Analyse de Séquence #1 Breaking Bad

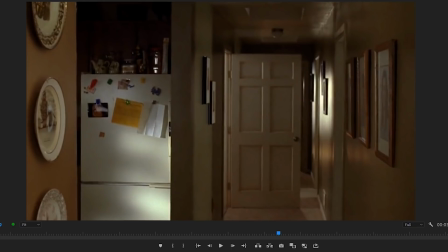[20:23]
Alors ça, en termes de mise en scène, pour moi, je comprends que Skyler se désolidarise de Walter, elle se désolidarise de la situation, et c'est une fuite. C'est une fuite en avant de Skyler.
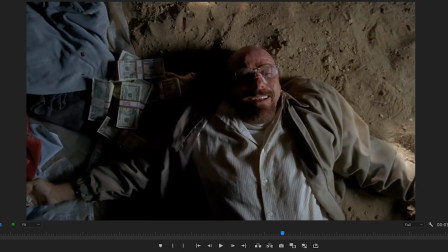[20:36]
Et ensuite, on a ce plan, qui est donc un gros plan de Walter qui prend de la hauteur, on passe en plan zénithal,
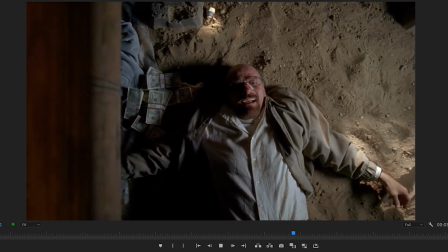[20:44]
et là, on a toute l'importance encore de ce cadre.
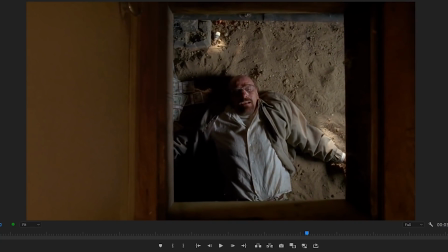[20:48]
On a le personnage qui est contenu dans une petite fenêtre, donc ça, évidemment, c'est le piège dans lequel se retrouve Walter, la situation inextricable dans laquelle il est, le fait qu'il a une menace de mort au cul et il ne sait pas comment il va réussir à se débarrasser de Gus, à survivre, lui et sa famille.
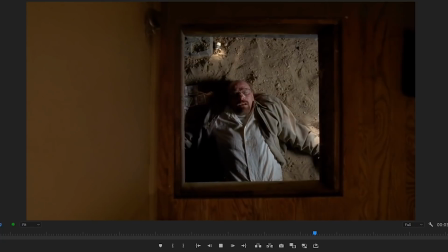[21:06]
Et en plus de ça, le cadre dans lequel il est, si vous voulez, la place qu'il prend dans le cadre diminue au fur et à mesure.
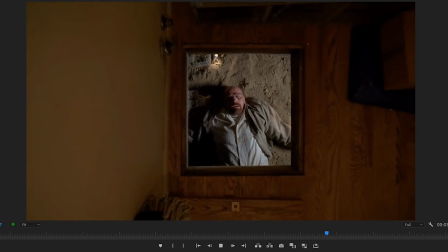[21:15]
Et alors ça, vraiment, c'est... On rend le personnage insignifiant, c'est-à-dire que la mort de Walter...
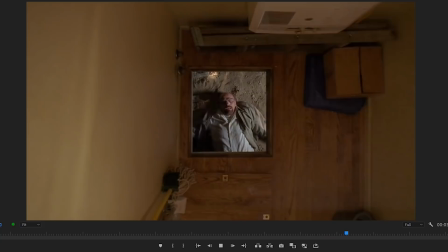[21:22]
En fait, elle devient insignifiante. Et elle devient insignifiante pour... pas pour n'importe qui, elle devient insignifiante pour Skyler, vous voyez ?
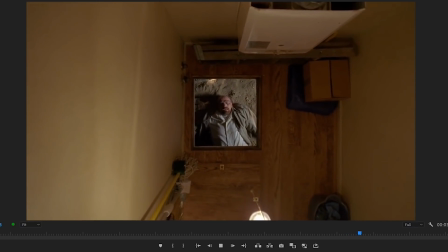[21:33]
Et là, on va arriver à la fin. Hop ! Alors, pour conclure sur cette analyse,
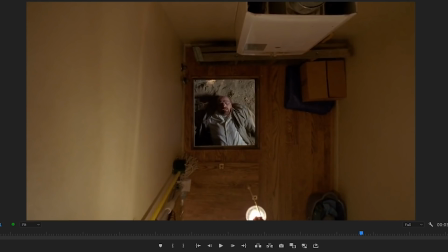[21:45]
ce que je peux dire, c'est que si on s'en était arrêté à la lecture simple de la séquence, c'est-à-dire les lignes de dialogue... et le jeu des personnages, on aurait dit que Walter rentre après s'être fait menacer par Gus, il cherche l'argent n'est pas là,
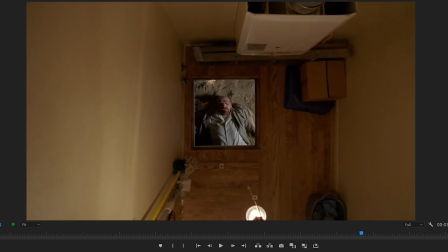[22:00]
Skyler essaye de s'expliquer, elle ne comprend pas le pétage de plomb de Walter, et en gros, elle décide d'aller s'occuper de Marie parce qu'elle ne comprend pas son mari. Le fait est que si on regarde le découpage, en fait, il y a bien plus de choses qui est dites. En fait, la rupture entre Walter et Skyler, elle est complètement consommée.
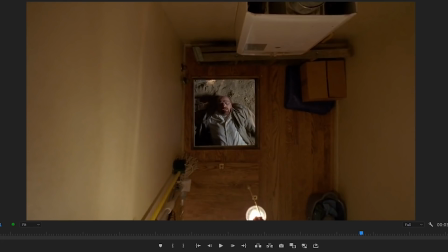[22:19]
Les deux personnages ne se comprennent plus. Mais en fait, on est au-delà de l'incompréhension, c'est-à-dire qu'en fait, ils évoluent dans des sphères qui sont totalement différentes. Skyler, elle est restée une femme au foyer, une mère de famille, alors que Walter, lui, il fait totalement partie de ce milieu criminel, ce milieu de la pègre, et il est vraiment devenu autre chose.
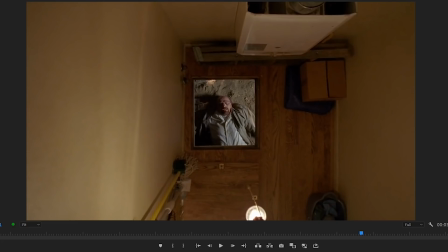[22:38]
Vous comprenez ? Et ce qui arrive à l'un et à l'autre ne leur importe plus. Skyler se fout totalement de ce qui va arriver à Walter, malgré qu'elle soit quand même un petit peu... impacté par tout ça, parce que Gus n'a pas menacé que Walter, il a menacé toute la famille,
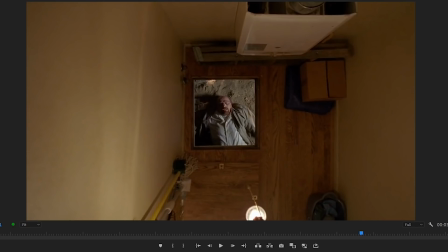[22:55]
mais elle ne le comprend pas, parce que à ce moment, en fait, ils ne se sont pas expliqués, donc Skyler est toujours ignorante des menaces. Et ensuite, on a le plan de fin sur Walter qui devient insignifiant et qui arrête de rire.
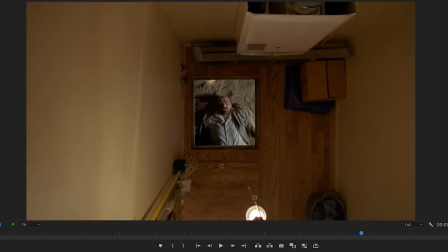[23:10]
Et moi, j'ai interprété ce fait qu'il arrête de rire, non pas comme une prise de conscience, mais comme une prise de décision. Parce que moi, je comprends que, comme il est piégé dans ce cadre, et que le sous-sol, pour moi,
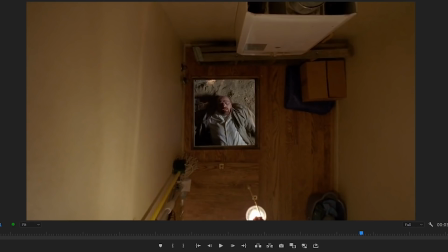[23:25]
symbolise le milieu criminel, il fait partie de ce milieu, il en est partie intégrante, et donc il décide, avec cet air pensif, d'utiliser tous les moyens à sa disposition pour se sortir de cette situation.
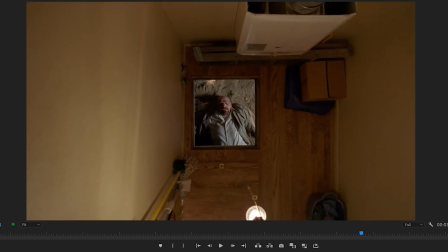[23:40]
Et des moyens qui ne sont pas forcément très propres. Et c'est confirmé avec la fin de la saison 4, puisque, si vous l'avez vu, vous savez que Walter... En gros, qu'est-ce qu'il a fait pour tuer Gus ? Il a manipulé Jesse. Il n'a pas manipulé n'importe comment. C'est-à-dire qu'en fait, Walter a empoisonné l'enfant de la copine de Jesse.
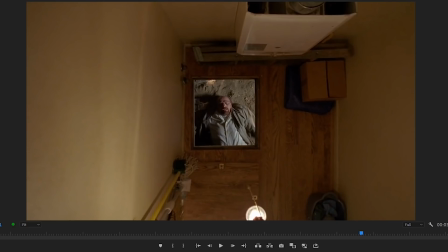[23:58]
Alors, il ne l'a pas empoisonné mortellement parce qu'en fait, quand l'enfant se fait hospitaliser miraculeusement, je ne sais plus trop comment, mais il arrive à lui donner l'antidote. Donc, l'enfant survit. Mais si vous voulez, l'expérience, elle est tellement traumatisante pour Jesse que ça lui provoque un choc. Et du coup...
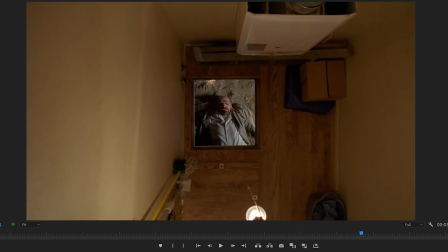[24:15]
Walter, il en profite, il le manipule, il lui dit que c'est Gus qui a empoisonné l'enfant, et donc du coup, ensemble, ils vont réussir à tuer Gus.